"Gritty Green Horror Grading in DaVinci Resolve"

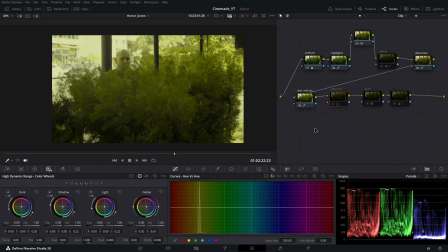[4:09]
This time I'll use the HDR wheels, as in this case they work better. The global wheel works better in this case than the offset wheel of the primaries. So yeah.
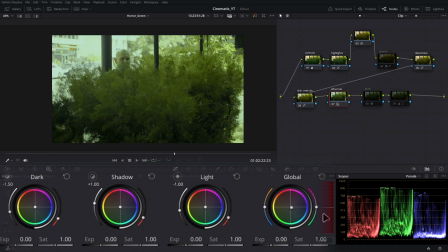[4:29]
Here's the good compromise between the sick olive and greenish and bluish, and okay, I like this. Another trait of gritty green horror
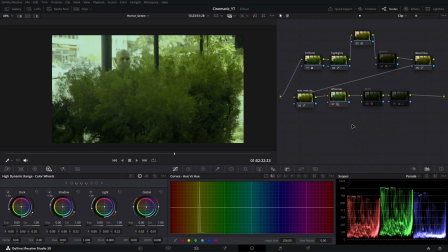[4:44]
is the footage that looks like the teenagers found the old Super 8 16mm DATS camera and they don't know how to expose properly, they don't know what's the stock, and the stock is outdated for 20 years,
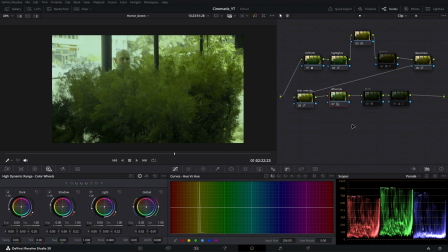[5:00]
so they just having fun shooting it and then pushing in the lab. The technician, not the kids. So there is plenty of grain. There should be plenty of grain on that footage. Then let's add the grain.
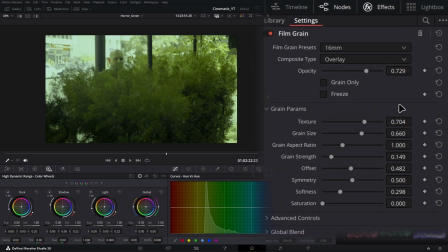[5:16]
DaVinci allows us to add great variety of grain. I'd rather choose 16 millimeters, and the default value is 1/2,
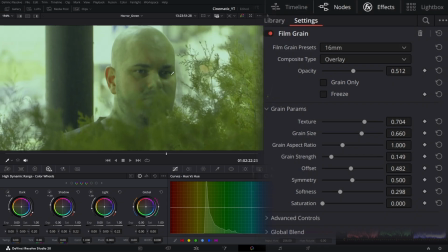[5:30]
but it's not so visible. So I'll push it like to 0.7 or so on. I could push it to the maximum, but it would be too boiling.
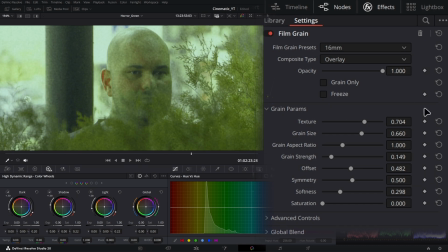[5:47]
I'd say I don't like it. That's okay, but I don't like it. So let's go back to 0.729. Yeah, that's good.
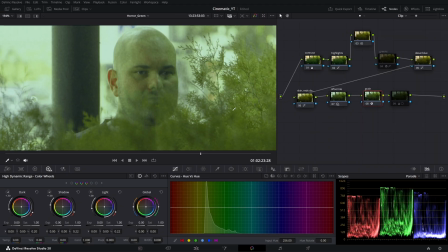[5:58]
And here we see some problem with our reds. So let's try to adjust it to make it more even.
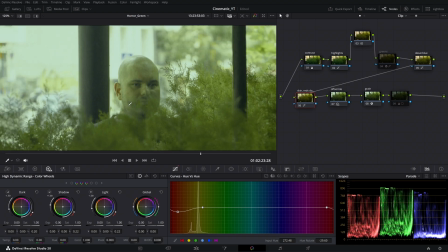[6:13]
I think this one would work. Yeah, that's great.
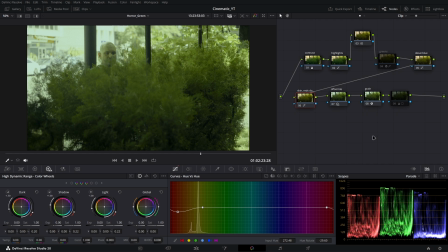[6:22]
Okay, I'm pretty happy with this shot, but I don't like the highlighted areas. They are not from this movie.
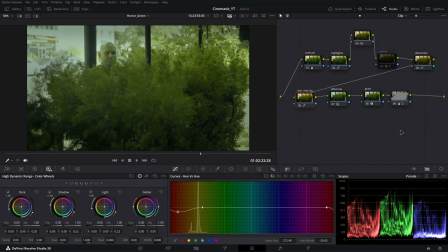[6:34]
That's why I'll add the masks, the power windows, that will simply mask the highlights. Here with the primary wheels, just dim down the gain values by 0.3, and that would work.
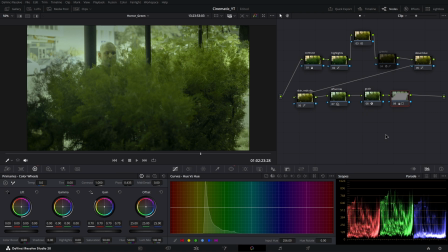[6:56]
And now let's try to expand this grading onto other shots.
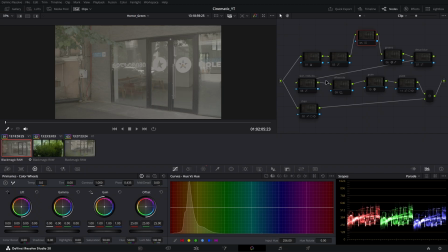[7:04]
Different shots, you have to update the color grading according to the image.
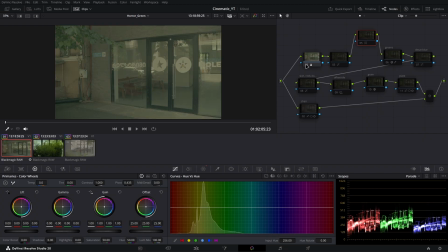[7:12]
So yeah, let's start. Let's start again with the contrast. Oh, sorry. Let's start with LUT.
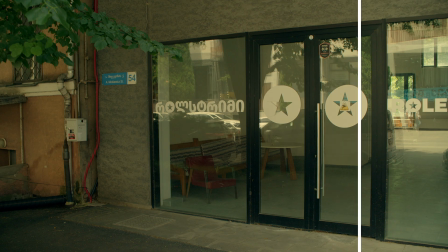[7:18]
Then contrast, then highlights, then color wrapper, desaturating blues, skin tones, tile offset, grain,
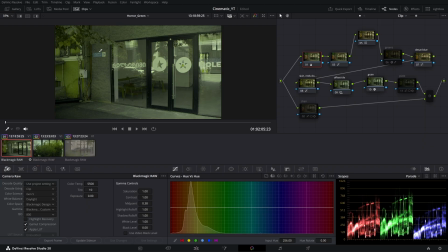[7:37]
and I don't like this bluish plate that's also out of this movie style, so I'll just add the power window
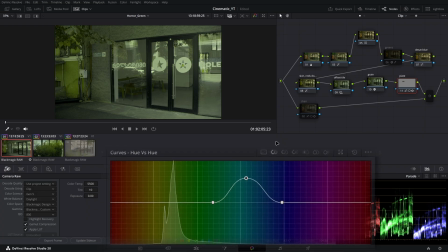[7:50]
and just the hue versus hue, so it would mimic with the wall, like that.
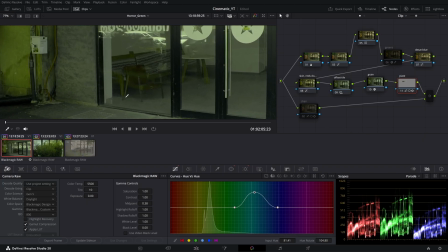[8:03]
And then the last thing I don't like is the chair that looks strange.
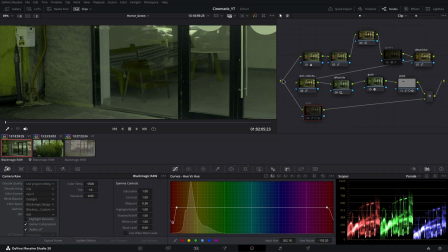[8:11]
So I'll add the node that will go directly from the start point to the parallel mixer at the end.